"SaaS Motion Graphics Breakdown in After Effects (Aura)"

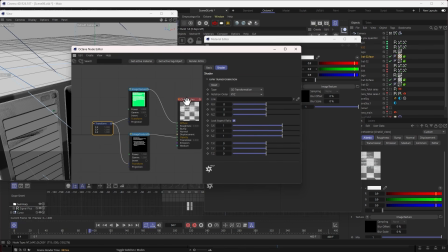[41:14]
And this is just for me to adjust some of the UV mapping on it. So that's basically how I get to achieve that.
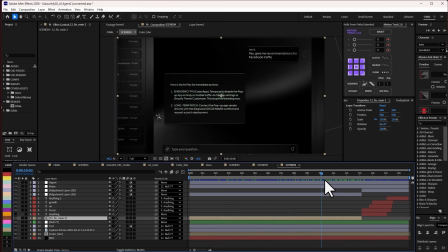[41:20]
The rest are just camera basically. Let's go back to After Effects. And of course, I did my compositing, the same kind of text animation that I did throughout.
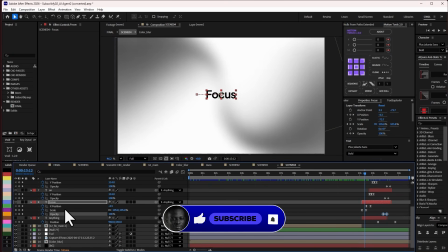[41:29]
If I press U, you can see the animation. You can see that I animated the opacity, that I animated the position, X position, and I also animated the scale. So you can see that it's scaled in, right? I did a match cut to that, and I have all of this coming in, right?
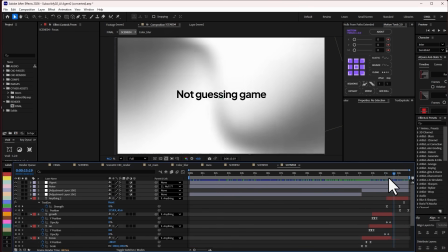[41:43]
Just sliding into the side, and that's how I was able to achieve this particular part. I know I'm going to match cut to another shot.
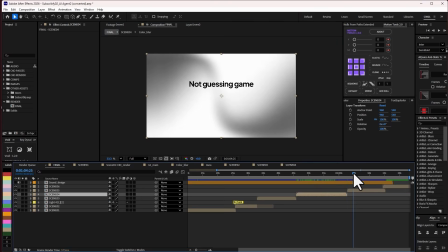[41:49]
That's why I actually animated this text this way, this scene. So this next scene is actually quite simple.
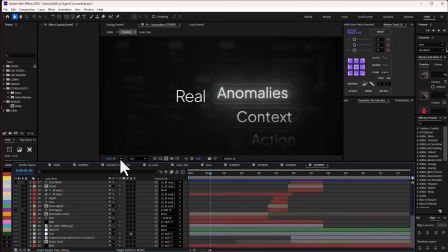[41:55]
What I did was just simple basic position animation basically. Let me fit the screen and let me just solo this.
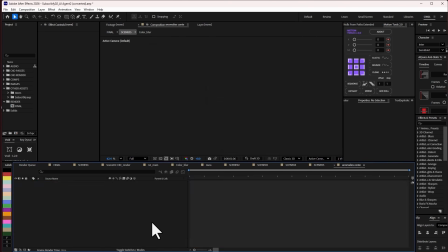[42:03]
Let me see. Yeah, so this particular comp, I have all of this here, and if you check, they are not even text.
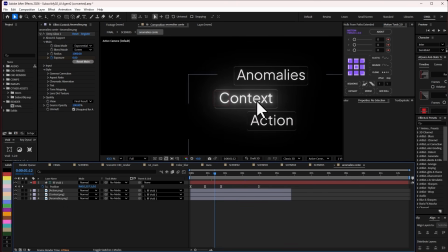[42:11]
What I did here was in Cinema 4D, I actually rendered out this glass and the text together in Cinema 4D.
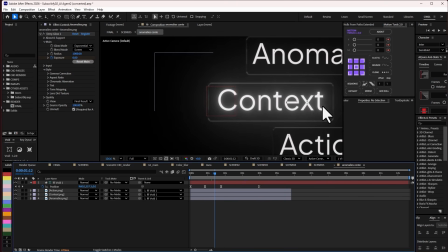[42:18]
You can even see that there's a little bit of artifact going on here, but it's not that obvious.
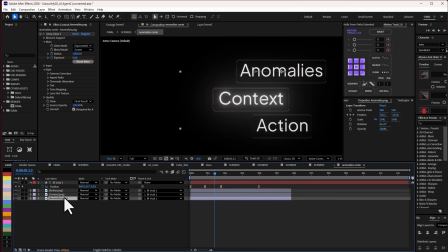[42:22]
All of this was rendered out in Cinema 4D as normal PNG because I just want to have more control basically. And basically what I did was just apply simple position animation, and then while it is going up.
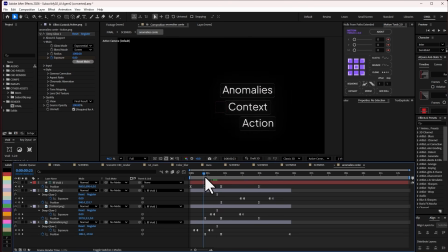[42:34]
So yeah, so you can see I also animated deep glow as well because the one at the center, I want the one at the center to be glowing, right? So when the next one gets to the center, it will glow. So that's basically what I did. And I have this null here controlling it to be moving up, right?
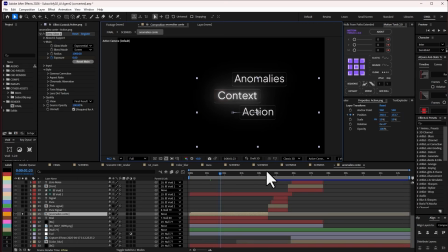[42:47]
As it's moving up, I animated it to be moving to the side, to the center here. So if I go back, you notice that there's a mask and I feathered the mask.
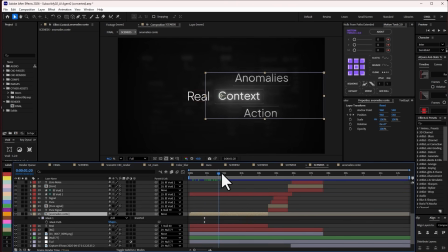[42:55]
So that's why when it is scrolling, you can see that there is kind of like fading away. So, and I have all of this coming in, and then the match cut into the next scene.
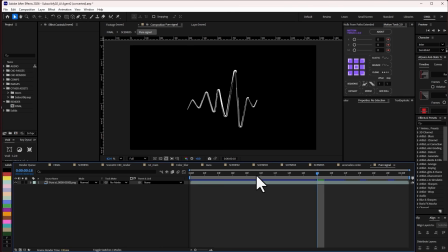[43:04]
This also as well, this pure signal, this was rendered out in Cinema 4D. I just rendered it out because I know that this is what I wanted to do. I just match cut it with the text here.
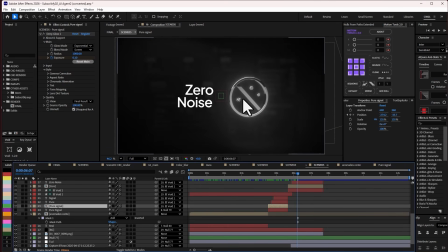[43:16]
Same with this as well. Basically, you know the idea I told you that you can an Illustrator, right, and then export to Cinema 4D. That technique, that's what I used to, to bring in all this icon and then animate them in After Effects.
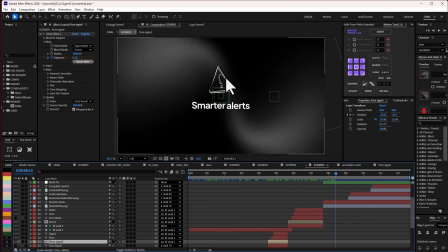[43:30]
And then of course the rest, so this is the particular one that I actually use. So I just match cut into this, and just simple position, scale animation with null.
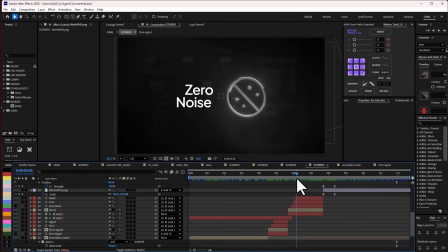[43:42]
No big deal here. The only thing is I changed the background just to make sure that I'm breaking the scene into another segment, right?
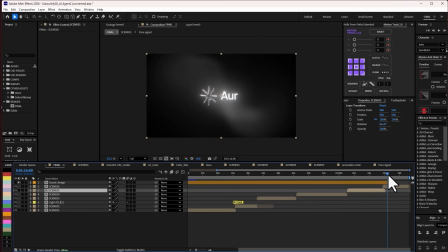[43:50]
That's basically what I did. That's it for this scene, and of course to the logo animation, which I've already showed you guys before.
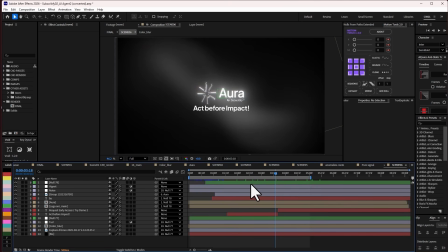[43:57]
And here it is. So this is it. So these are like some other things that I've yet to touch on. Some of the adjustment layer that I use. So I use noise and I use vignette. So without the noise, this is what we have, and without vignette, this is what we have.
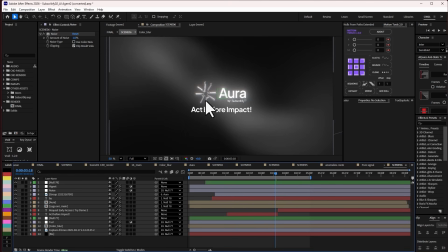[44:11]
Everything is all bright, but with noise brings all the color together. Avoid color. They make us avoid column bending, and then vignettes just bring the focus at the center.
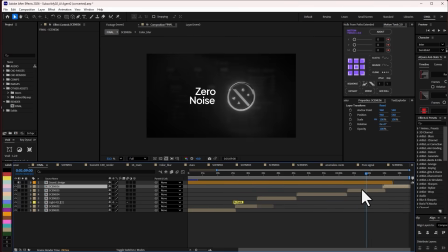[44:21]
And I actually did this throughout the entire composition, right? You can see the noise, vignettes.
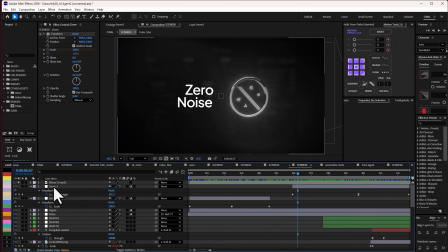[44:27]
So when we have all this extra zoom, these are just transform effects that I did some zoom in, zoom out. So instead of me using null, I can use this technique, which is really, really good and quite easy.
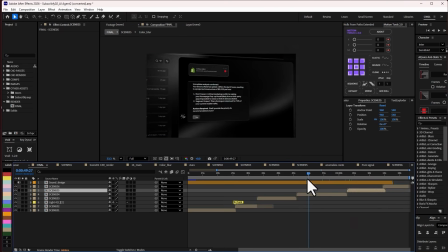[44:38]
So that will make me avoid using so many nulls. You can see here as well.
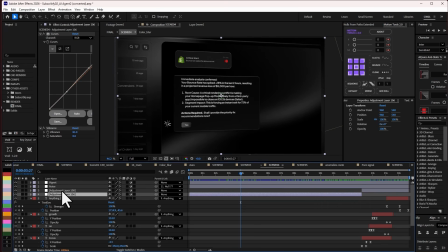[44:43]
So even some parts, I actually use color correction. So this one has color correction. This one has inverted.
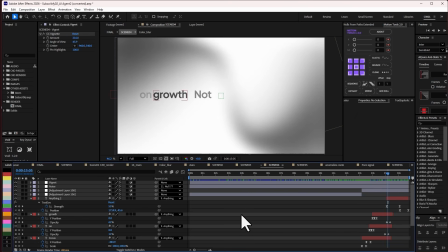[44:48]
So this is where I use the inverted here, and I have my noise and vignette. So I did this throughout this particular video, and this is how I was able to produce it.
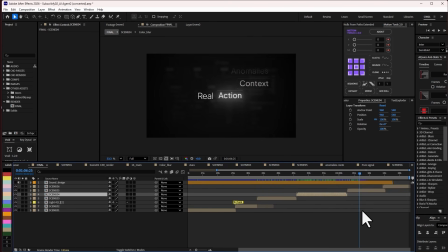[44:56]
I know that this video is not as is highly technical in 3D, but I really hope you've been able to learn one or two things. If you have any question, I'll be doing a live specifically for this video, so make sure you stay tuned, and then we'll definitely talk more about it. Thank you. I really hope you guys were able to learn a lot from that. I really hope you were able to pick one or two things. If you guys do, please kindly let me know in the comment section.